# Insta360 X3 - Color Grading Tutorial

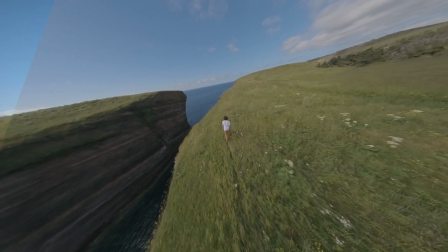(0:00)
In this video, you will learn how to color grade footage shot on the Insta360 X3.
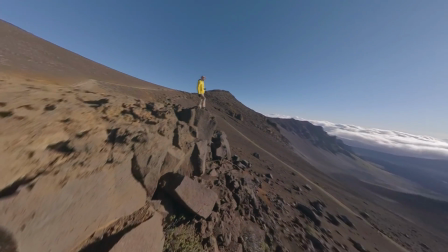(0:05)
This is an easy way to stylize your footage and take it to the next level.
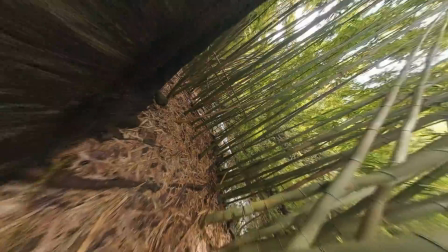(0:12)
For best results, I recommend shooting in the log picture profile. Log mode lets your camera shoot with more dynamic range and allows for more freedom when color grading.
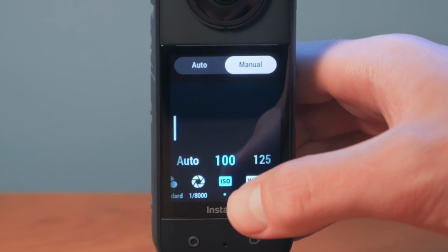(0:21)
To find the log mode on your camera, swipe from the right side of your screen and go to the setting at the far left.
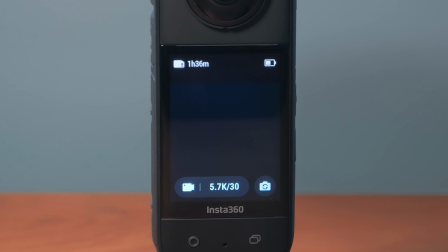(0:27)
Then simply select log. It is worth mentioning that you can color grade footage shot in standard mode, but it may be more difficult.
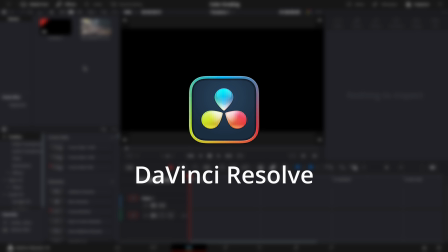(0:37)
I will be using DaVinci Resolve to color grade my videos. It is a powerful and free video editor that I highly recommend.
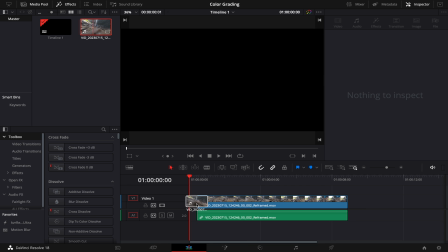(0:44)
Once you have reframed your clip, import it into DaVinci Resolve. Click on this icon to enter the color tab of Resolve.
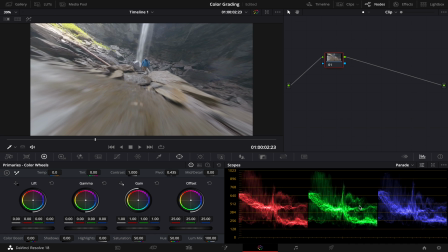(0:51)
Now don't worry, I know it looks confusing but the process is actually quite simple. To start, I will make 4 different nodes. nodes. To do this, press Option S on your Mac or Alt S on PC. Repeat this 3 more times.
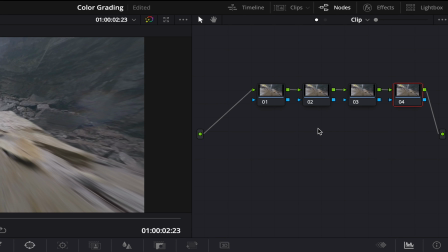(1:03)
This will create 4 of these things in the upper right corner. You can think of these nodes as layers. For the sake of this tutorial, I will label these nodes, but you can skip this step if you want. The first node will control the basic adjustments, the second node will control the style, the third node will be for masking, and the final one will be for a vignette.
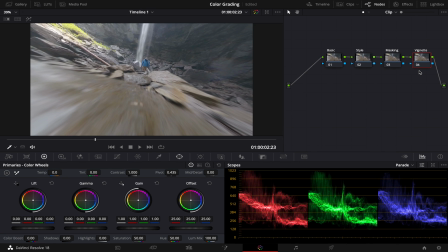(1:24)
I will explain all of these later. Before we get started with the actual color grading, I want to mention that some clips are just easier to color grade than others. Since I shot this video in the log mode, the colors are flat and washed out. This node is where we will add contrast and saturation to make the clip look as it did in real life.
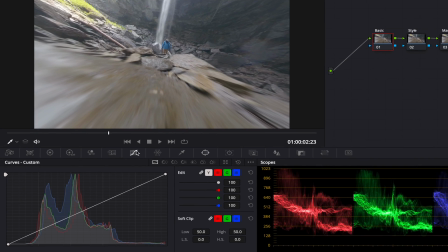(1:44)
To start, click on this icon so we can adjust the exposure and the contrast. Specifically, we will be using the curves feature.
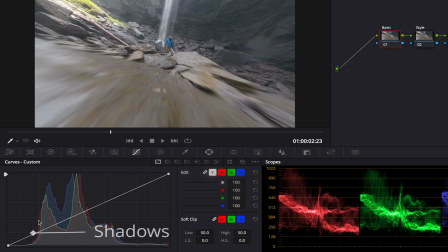(1:51)
Let me explain. The left side controls the shadows in your video, and the right side controls the highlights. To add the contrast back in, simply add two points on the line by clicking on it.
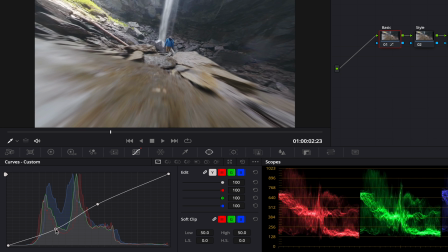(2:02)
I'm going to bring the first point down to darken the shadows, and the second point up to brighten the highlights. Since not all videos are the same, try experimenting with your two points to see what looks the best. If your clip is too bright, you may want to bring both points down. Likewise, if it is too dark, you may want to bring both points up.
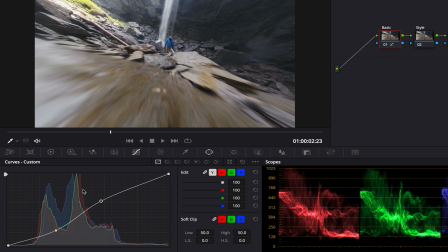(2:20)
Next, let's add some saturation. To do this, click the color wheel icon. Now you can increase the saturation until you are satisfied. Here is the video before and after these basic adjustments.
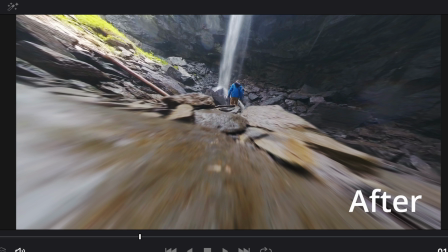(2:32)
Now my shot looks as it did in real life. We have added the saturation and contrast back in, giving us a more natural look.
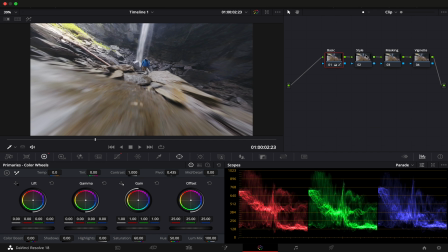(2:39)
Now let's move on to the style node. Click on the style node. This is where you can stylize your footage and modify the colors. Be creative in this step. This is where you can personalize your shots and create your own look.
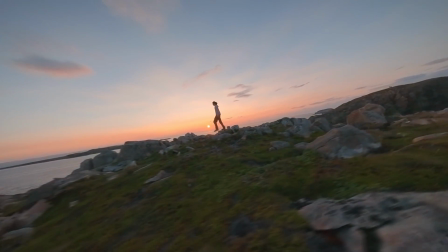(2:51)
In this example, I use the style node to enhance the sunset, and in this example, I make the red house pop out from its surroundings.
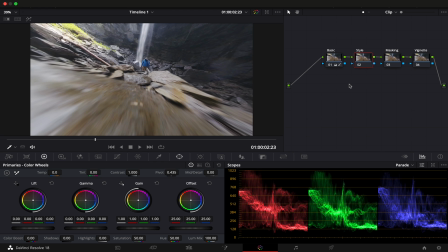(2:59)
Before altering the colors, take a moment to recognize the areas you want to change. Here I'm going to add hints of teal and orange to make the shot look more cinematic.
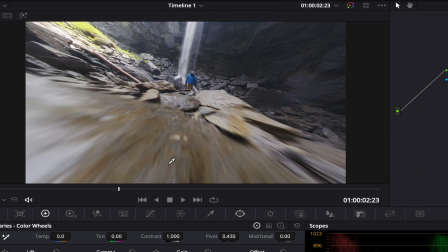(3:09)
Since I already have some blues in this dark area and some oranges in this foreground area, it will be easy to create a teal and orange look because the colors are already close to what I want.
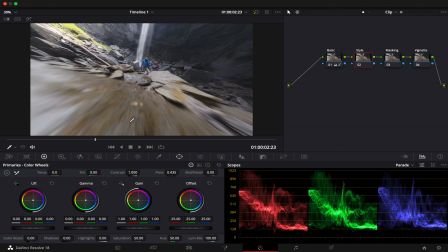(3:19)
There are many ways to change the shade of these colors, but I use the Color Warper. Click on this icon here.
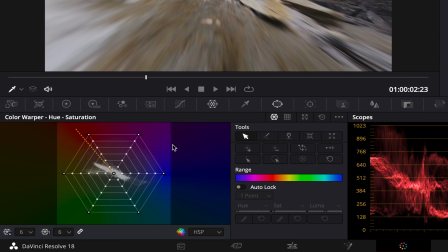(3:25)
Let me explain how this works. The white stuff inside the Color Warper shows which colors are in your clip. It also shows the saturation. The farther away the points are from the center, the more saturated they are.
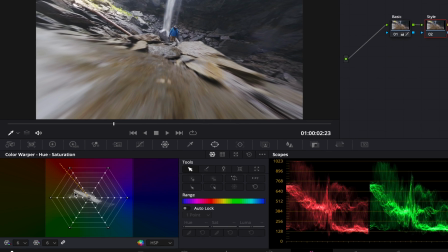(3:37)
Now, it is time to alter the colors. Move your mouse over your video.
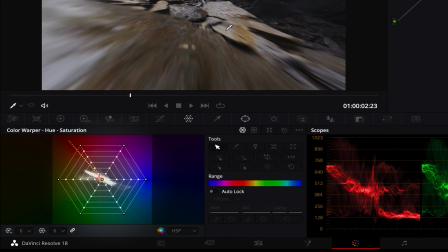(3:42)
Notice how the dots on the color warper become highlighted depending on where your mouse is located.
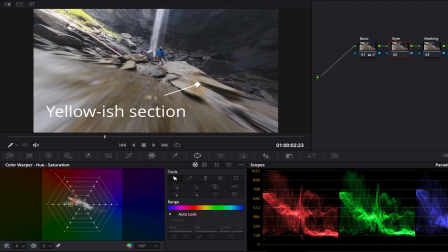(3:47)
As you can see, my mouse is over a yellowish section of the video and the color warper has highlighted a yellowish point. Move your mouse to a color you would like to change. Click and drag your mouse around in a circle to explore how this tool works. Obviously, this looks terrible and you'll want to make more subtle changes.
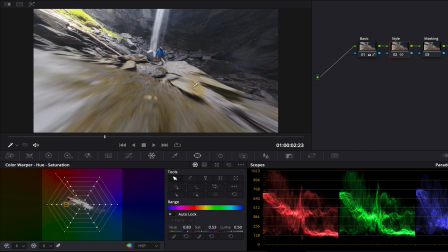(4:05)
In this case, I want the oranges to be a bit more red so I will drag the mouse up and to the right. I will do the same thing for this dark section of the image, but will move it towards teal instead. Here is the video before and after this step.
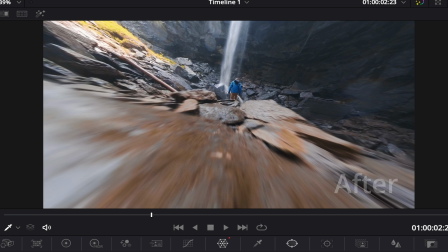(4:18)
The change is subtle, but in my opinion looks a lot better. A lot of the time, I want to only change a small portion of my image.
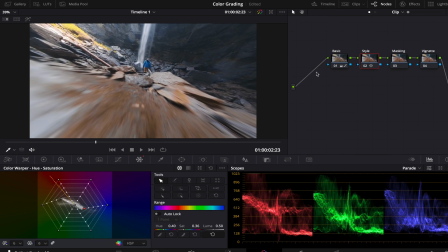(4:26)
An easy way to do this is through masking. In this shot, my subject is a little dark and I want to make him brighter, as he is a major part of the frame. If you don't feel the need to make any local adjustments to your video, you can skip this step and move on to the final one.
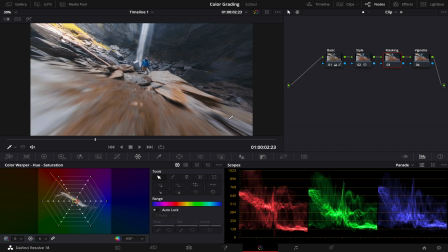(4:41)
If you want to use the masking feature, select the masking node and then click on this icon so we can create a mask.
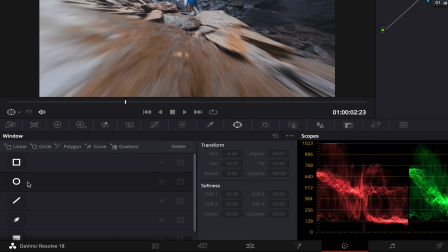(4:46)
I will be using a circular mask because the area I want to select is more or less the shape of an oval. But there is also the rectangular mask, custom shape mask, and gradient mask.
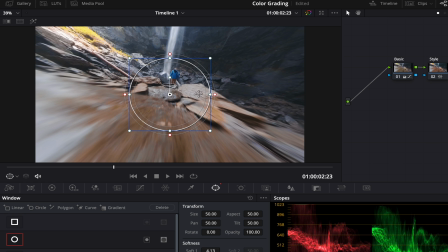(4:58)
Click on the mask that best fits what you are trying to select and adjust it as needed. The white points adjust the size, and the red points adjust the feather. The feather softens the edges of the mask. All I'm going to do is place my mask over my subject. Then, we need to track the mask to the video. Luckily, DaVinci Resolve can automatically do it for us. Simply click on the Tracker tab, and then click this button here to track the mask. Now, you can use any of the techniques we discussed earlier to modify the masked area.
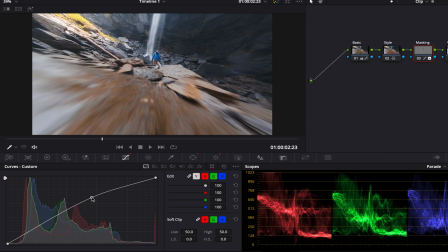(5:28)
In this case, I want to increase the brightness as to draw more attention to the person. Here is the before and after.
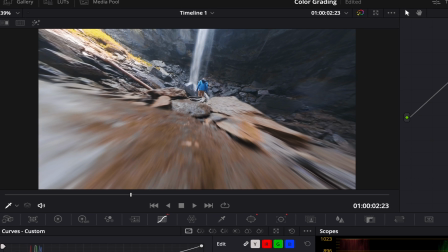(5:35)
It's worth mentioning that sometimes you may want to use multiple masking nodes. To do this, simply use multiple masking nodes and adjust them accordingly. The final thing I like to do to my videos is add a vignette to darken out the edges and corners of the video.
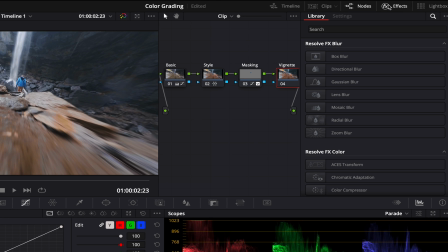(5:49)
Select the final node and then click Effects to bring up the Effects panel. Click the search button and then search for vignette.
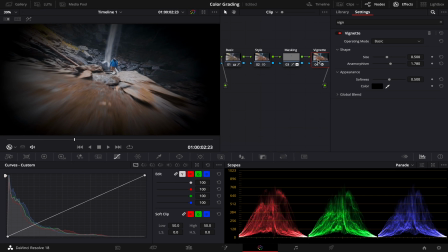(5:57)
Drag the effect onto your final node. Don't worry, the effect is way too strong right now, but we can adjust it.
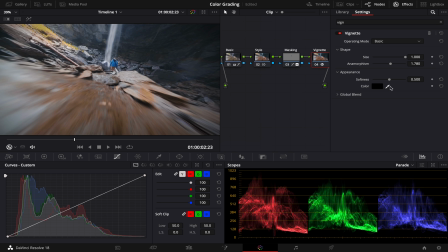(6:03)
Bring the size all the way up to 1 to make the vignette smaller. Then, click on the global blend and change it to 0.5. Now, the edges and corners should be slightly darker. This is the subtle way to draw your audience's attention to the center of the video.
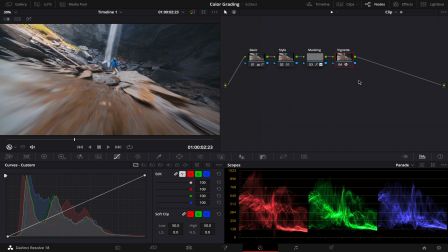(6:18)
Feel free to play around with these settings to achieve the look you want. Now you are finished color grading your video.
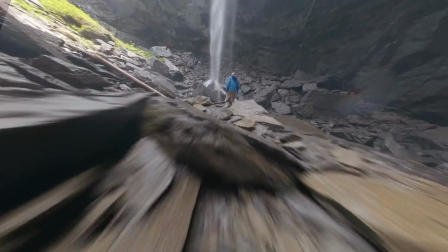(6:25)
I know this process may seem intimidating but my advice is to play around with it and develop your own style.
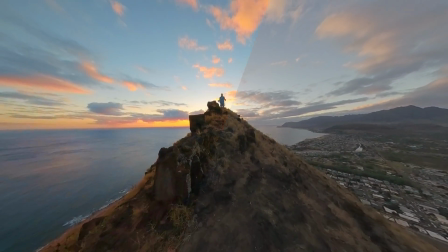(6:30)
With some practice you will discover that color grading is an easy way to take your X3 footage to the next level.